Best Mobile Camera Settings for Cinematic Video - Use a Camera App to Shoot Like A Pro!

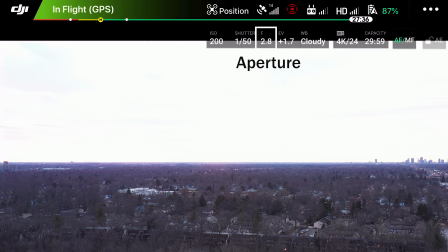[12:21]
The smaller the number, or f-stop, the wider open the aperture is and the brighter it is. The larger the f number, the more closed the aperture is, or the darker it is. So as we go through this, you'll see from f2.8, and we're gonna go up through f5,
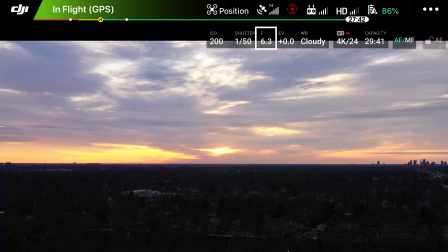[12:39]
f7, f9, all the way to f11, it gets really, really dark.
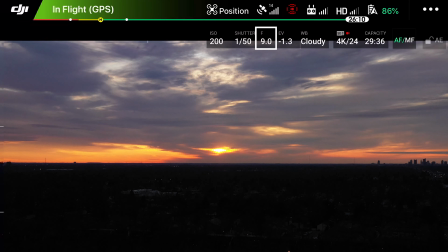[12:44]
In this instance, we're actually exposing for the sunset, so that actually improves this shot.
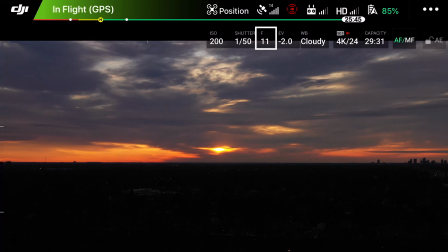[12:49]
So it is really helpful. But as you'll see, there are other things you want to do with the aperture. You don't always just want to use it to control the amount of light that's coming into your sensor. Let's check that out now. So the aperture also controls your depth of field.
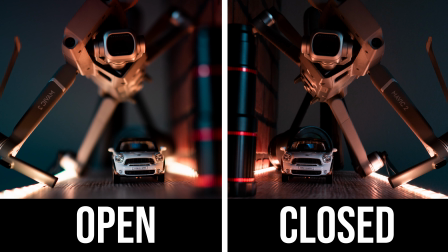[13:04]
If you have the aperture wide open, your depth of field is going to be very narrow or short. It's only going to keep a little bit in focus at any given time. So if you want your background to be really blurry and your subject to really stand out, you want to have your aperture wide open.
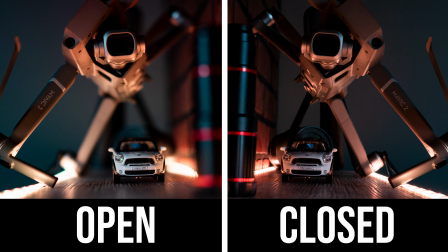[13:21]
Now, if you close the aperture, it's going to make the background and the foreground be more in focus, allowing you to see everything at once.
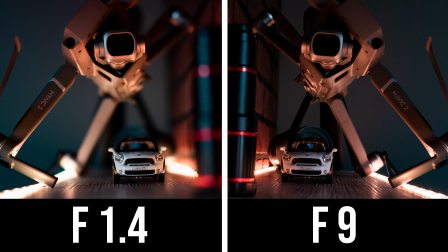[13:28]
So if you look at these two examples, the one on the left actually has a really narrow depth of field and only the subject is in focus and everything else is blurred out. The one on the right has a lot more in focus because the aperture is closed and it has a longer depth of field. This has been episode 3 of our Road to 10,000 series. We're growing our channels from scratch. We really appreciate you sticking it out, and we have a really small giveaway if anyone wants it. You know, the lens from the thumbnail that I made fun of at the beginning of the video. If any of you guys want this or the other lenses that came with it, could be a lot of fun just to play around with. If you put a comment below of how this video could be helpful to you, or if you have any advice for us, and just mention that you want the kit, we'll randomly pick one of the comments that comes out this week. So in the next 5 days from the publishing of this video. We're still a small channel, so your odds are pretty good. Aside from that, if you guys have any other questions, make sure you hit us up in the comments below. And we're gonna go ahead and put some settings from a few different scenarios where we shoot in the description. So you can kind of use that as like a cheat sheet. Come to think of it, there's one last setting I wanna make sure you guys have locked down. If you actually look at this video, right below it, there's a little red button, it says subscribe. Make sure you click that button. It'll make all of your videos so much better. It's the most important setting you will ever click on in your life. We'll see you in the next one, guys. Thank you.